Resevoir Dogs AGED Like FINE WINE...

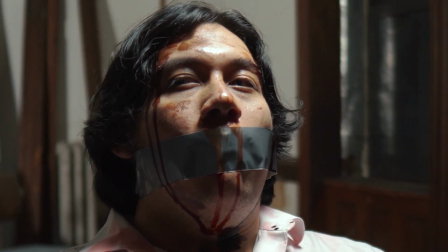0s something right. I'm so scared because I fall off my chair.
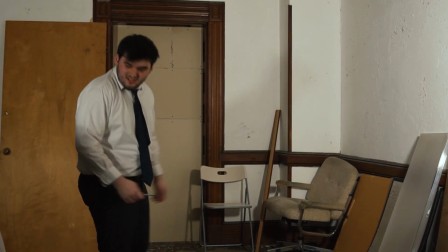5s And I'm wondering how I'll get down the stairs. Clowns to the left of me, jokers to the right.
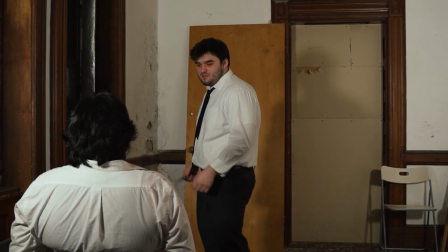13s Here I am, stuck in the middle with you. Yes, I'm stuck in the middle.
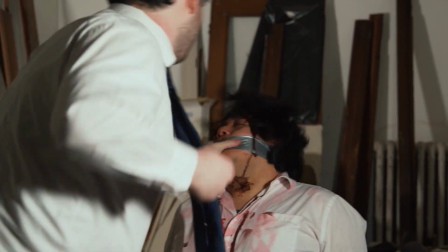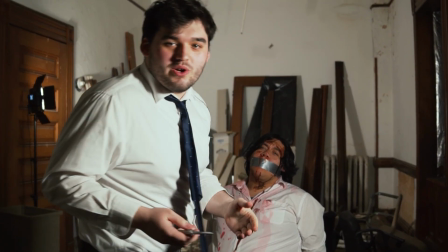27s What are you doing here? You've already seen this. Change the channel.
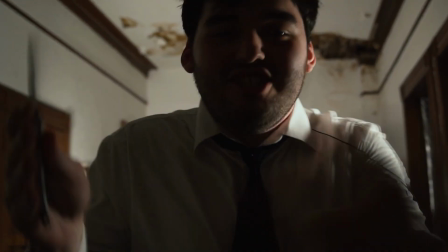32s Change the channel.
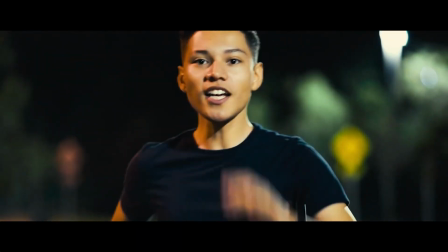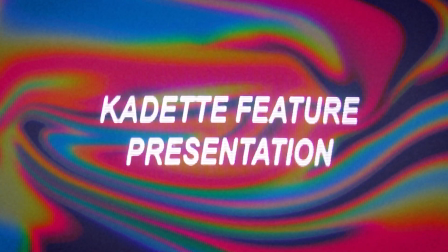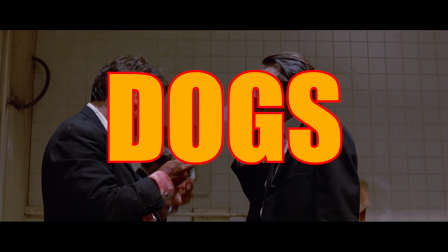47s
Yes, I love Reservoir Dogs. But is it because it's Tarantino's first film?
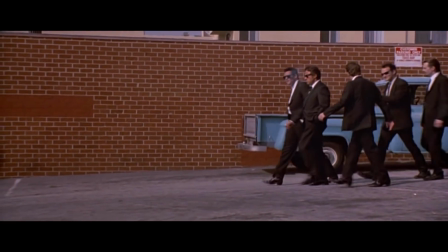52s
Is it because the iconic cast? Or is it because of timeless scene after timeless scene?
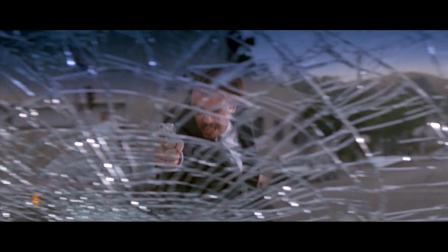58s
Now, I often question myself how he got this many A-list or just iconic actors in this movie.
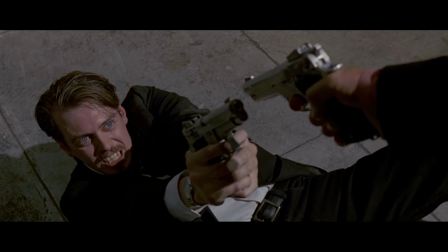64s
It actually makes no sense. There's Steve Buscemi, there's Tim Roth, there's the guy that plays Mr. White.
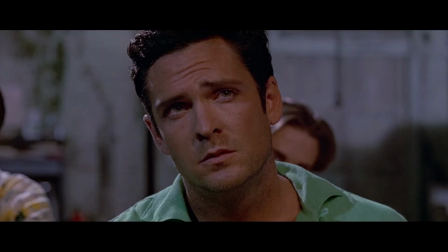69s
I mean, there's just a bunch of people in this movie and it's kind of crazy. I wish I could pinpoint it, but that's the goal of today's video.
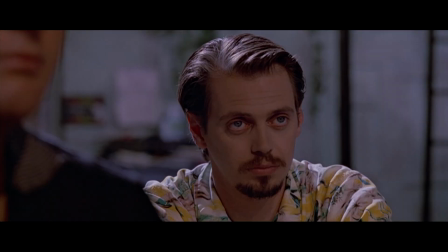75s
We're gonna break it down a bit and we're gonna list a couple of our favorite shots and scenes. So first off, we're gonna start out with Mr. Pink and Mr. White right in the beginning. Now, this scene takes place obviously in the first act and it's in the warehouse, you know, where most of the movie takes place.
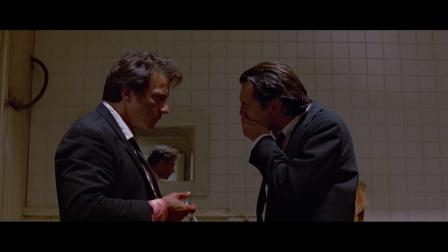89s
And they just met up after the jewelry heist went completely wrong,
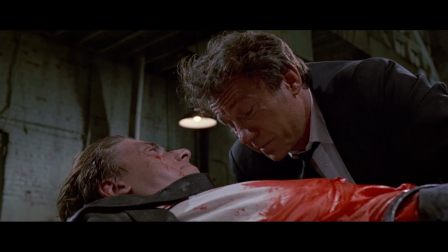93s
and we start out with Mr. Orange bleeding out on the ground, and Mr. White's like, holy shit, and then Mr. Pink comes in,
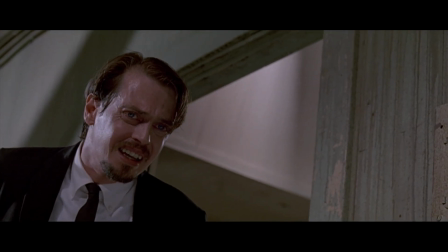100s
and he's convinced there's a snitch, a rat, he's totally convinced that someone ratted them out because of the way the cops were set up, and Mr. White doesn't.
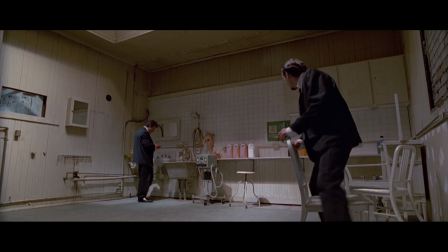107s
He disagrees, he does not think there's a rat. And the reason this whole scene and segment is so good is because it displays their characters right away.
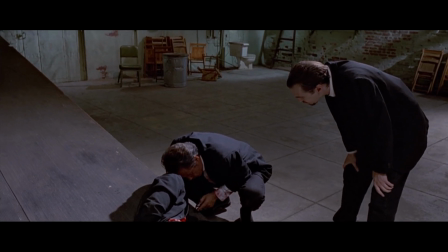116s
Like, it shows how stingy and on the nose Mr. Pink can be and is.
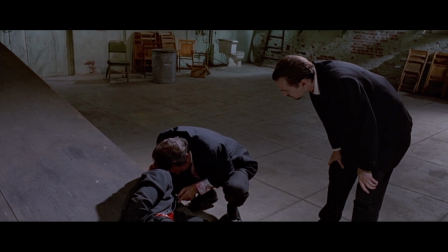120s
He's almost calculated, he's a little too stupid, but he's also, like, he's very calculated and he wants to keep his hands clean,
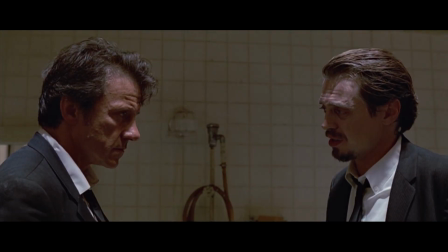125s
and they tell you this by having these two characters argue about their names. So Mr. White would gladly give up his actual name to Mr. Pink, while Mr. Pink would not do the same.
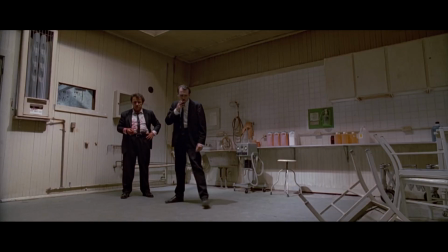134s
This just shows both their characters right away. Mr. White's like, yo, you want to know my name, bro?
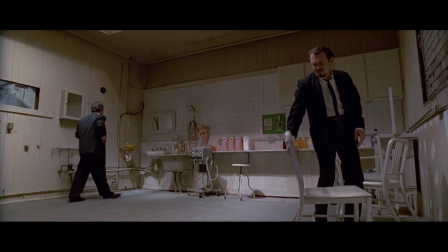139s
I'll give it to you right now. Like, fuck this Mr. White, Mr. Pink shit. Mr. Pink goes, no way, dude. Like, we can't get caught.
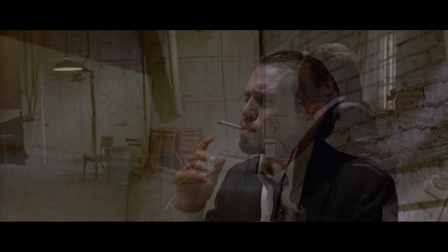144s
I'm not getting in trouble. I'm not breaking the rules. So this also leads to Mr. Pink being down to ditch Mr. Orange.
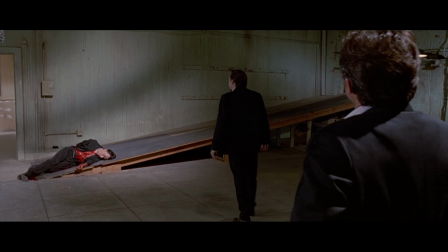150s
He says he's pretty much good as dead, even though this guy's bleeding out on the ground.
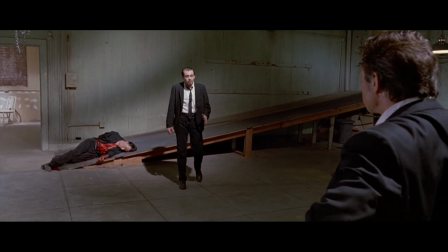153s
And I mean, this just shows that Mr. White actually has a heart and he's got some morals.
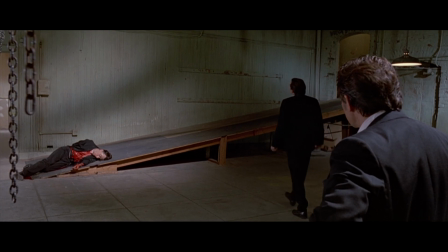160s
And he's like, we can't just leave this dude to die. So these two characters are on totally separate pages.
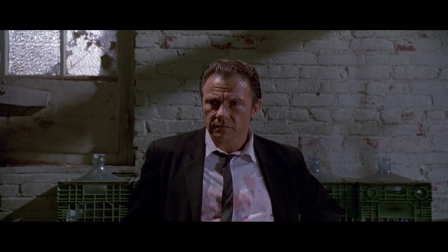164s
But I love this shot right here specifically. It's a bit longer of a shot, but it's just a slow zoom on Mr. White's face.
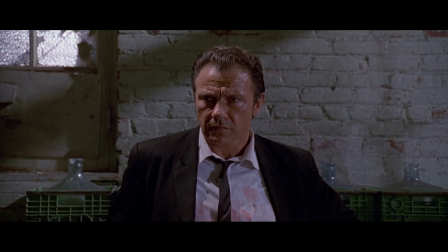172s
This is showing us that he's thinking. I know that sounds stupid, like obviously this guy's thinking, but it's portraying his panic,
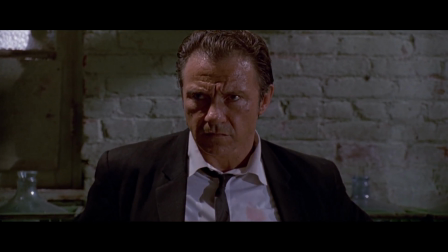181s
and he realizes that he told Mr. Orange his name. Like, right around here is where he realizes, oh shit, I told the bleeding out guy my name,
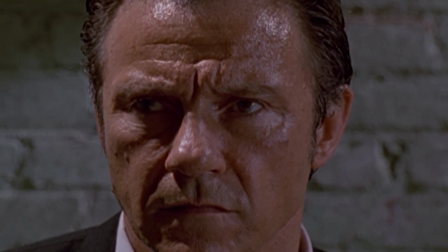189s
which is a huge problem, because now if they save Mr. Orange or take him to a
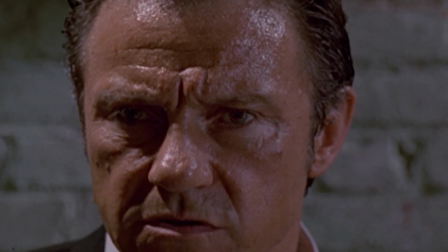194s
hospital, he knows Mr. White's name and could snitch, and obviously they're going to want to lock this dude up because he was part of the huge bank heist where a bunch of cops died.
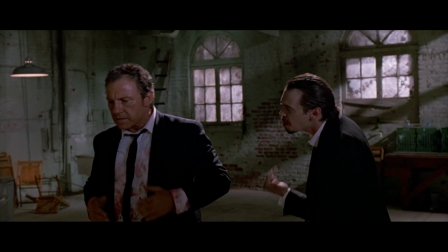201s
And this creates huge internal conflict with Mr. White himself, because dude fucked up, and now Mr. Pink's going to let him hear it, and it leaves us with one of the most iconic scenes,
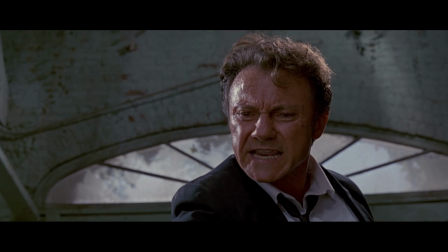210s
one of my favorite scenes of all time in any of these Quentin Tarantino movies.
You're acting like a first-year fucking thief.
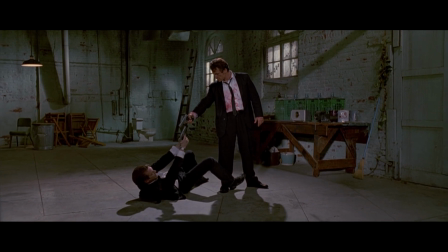216s I'm acting like a professional. They get him, they could get you. They get you, they get closer to me, and that can't happen.
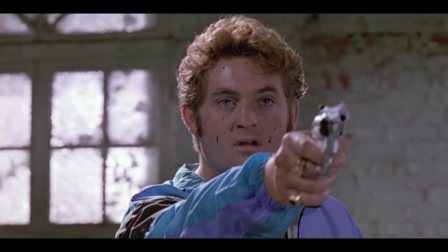221s
My second favorite scene of this movie is the Mexican standoff.
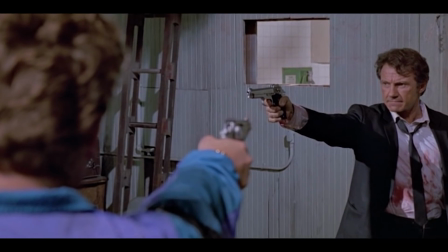225s
Now, this scene is the climax of the film because this film is almost a slow burn to this exact moment.
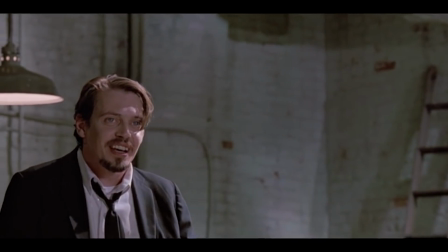231s
So in this moment, everybody is confused. Mr. White is defending Mr. Orange.
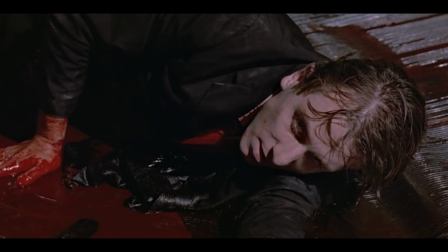235s
Like I said before, Mr. Orange is the guy bleeding out on the ground. Mr. Pink doesn't really know.
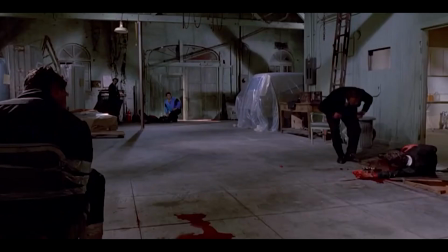240s
He just wants to survive at this point. And then we have nice guy Eddie coming into the mix angry because Mr. Blonde is dead.